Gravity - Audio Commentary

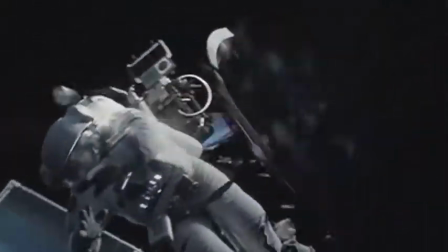[0:00]
Gravity was directed by Alfonso Cuarón and released in 2013.
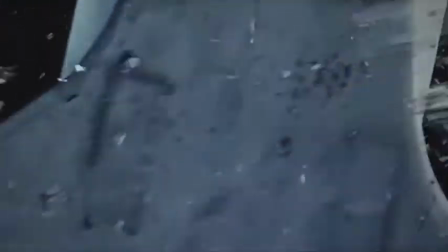[0:03]
Although it has elements from science fiction, it really isn't one, since the technology present in it is contemporary.
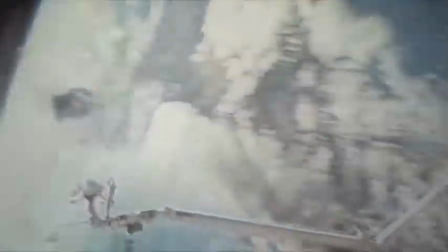[0:09]
It's better described as a melodrama in Earth's orbit.
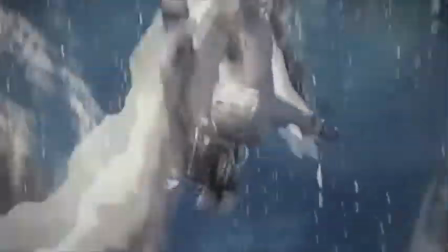[0:15]
The main characters are Dr. Ryan Stone, played by Sandra Bullock, and Lieutenant Matt Kowalski, played by George Clooney.
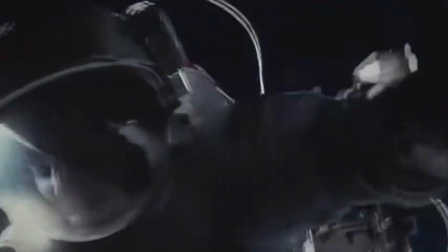[0:25]
The camera first follows Dr. Stone, confirming the 180-degree view based on the characters but not the Earth. When Dr. Stone detaches her suit, the camera also detaches from her and stays in place as she flies away.
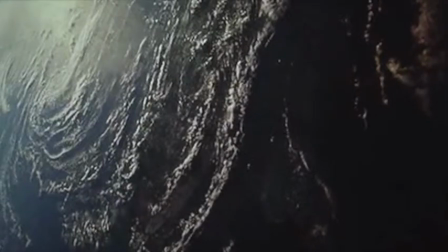[0:42]
Sandra's voice is gradually diminished as she becomes distant from the camera, but the volume of background music increases, making the audience keep attached to the scene.
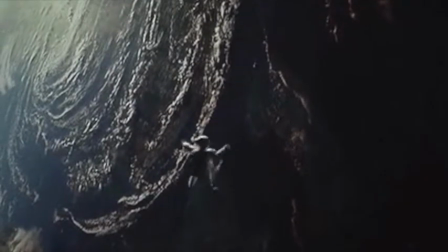[0:52]
The camera shifts from filming the space to filming the Earth.
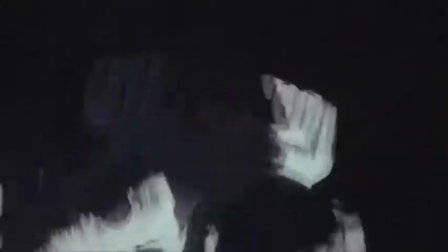[0:56]
At the same time, the soundtrack becomes quiet, representing the silence of space.
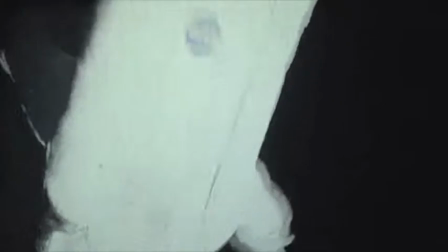[1:02]
At the same time, it brings out the stone's heartbeat in the background.
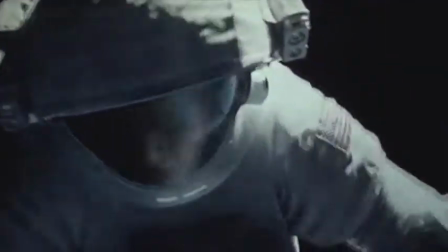[1:09]
The setting of space allows unconventional use and effective camera movements.
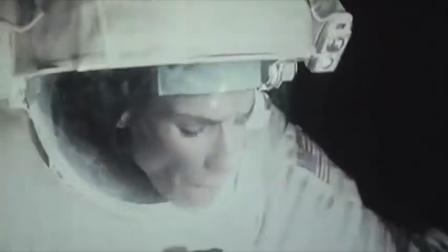[1:14]
For example, visual breaks, which are often made by cuts, can be seen here in a continuous shot.
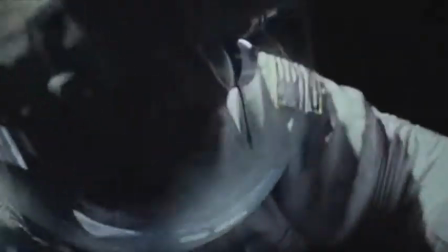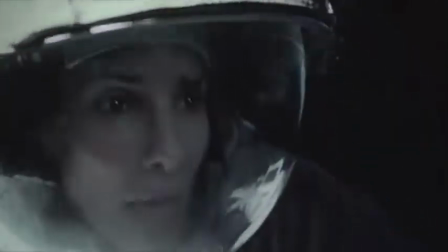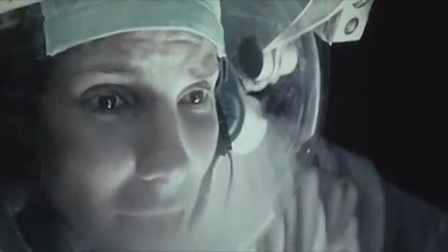[1:33]
Stone's voice is entirely silent. She seems to be in a trance and not breathing.
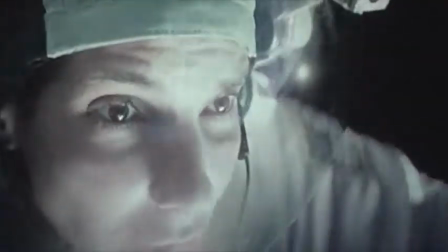[1:38]
We're left breathless in suspense.
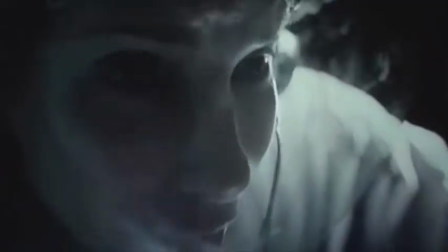[1:44]
This slow shot leaves the spectator breathless until Stone breathes in again.
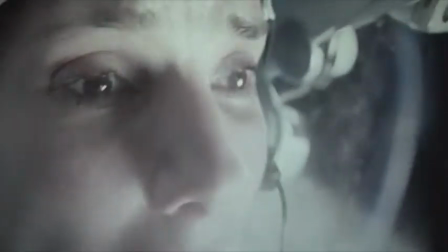[1:52]
Notice how sound shifts as the camera goes inside her helmet.
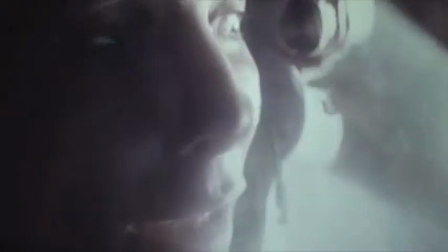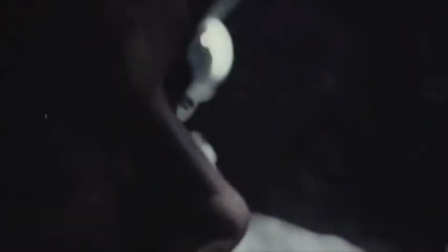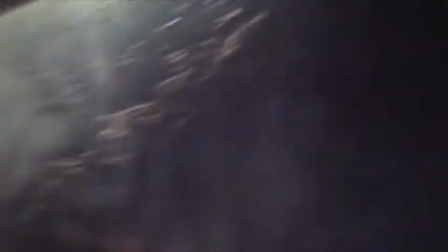[2:11]
Here comes the point of view shot, showing the spinning from Stone's perspective.
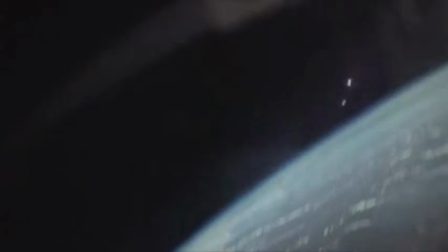[2:16]
The spinning and the dark background that comes in between invite the audience to feel her
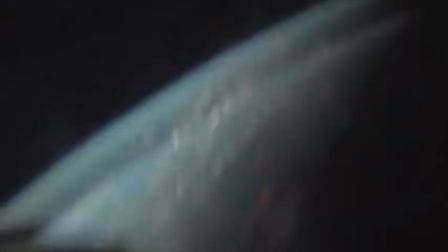[2:22]
claustrophobic and confused emotional state.
The visual to explore with North at 12 o'clock, and the shuttle is at the center of the dial. I can see the Chinese station. No, it's the International Space Station. ISS is at 7 o'clock.
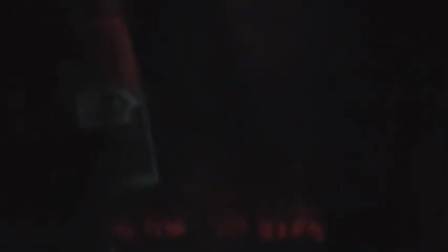[2:51]
The oxygen level goes red on her head-up display, making the spectators feel the urgency of the situation.
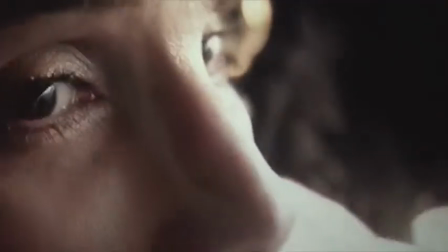[3:00]
The camera turns around and goes back to in-helmet extreme close-up. Notice how the sound changes again.
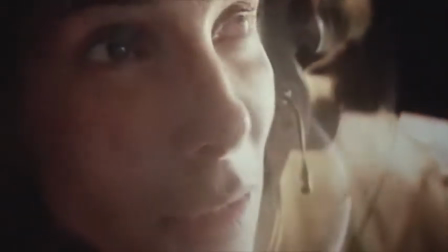[3:08]
From this point, the camera does the opposite of what it did before, slowly exiting the helmet and zooming out from Stone.
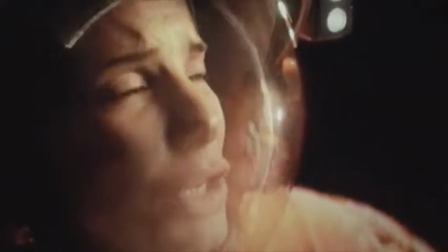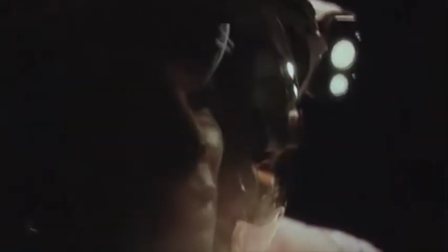[3:19]
The colors of Stone's shirt changes according to the sunset in the background.
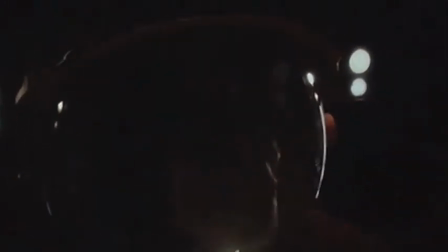[3:28]
This whole shot lasts for about 5 minutes. While long takes are usually difficult to film in a real setting,
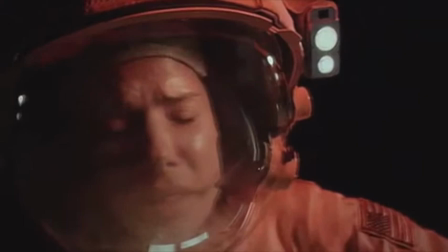[3:36]
the setting of space generated by computer effects may have allowed it easier to take long shots,
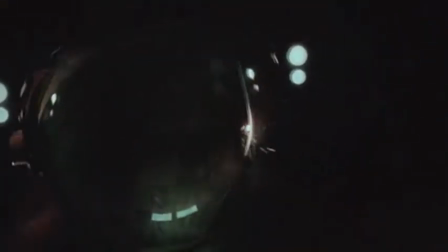[3:41]
which certainly keep the audience trapped in this cinematic space.
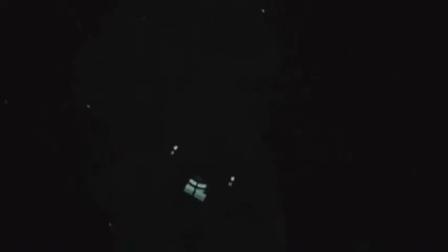[3:53]
Starting from here, camera stops spinning with Stone, and she is far away from us.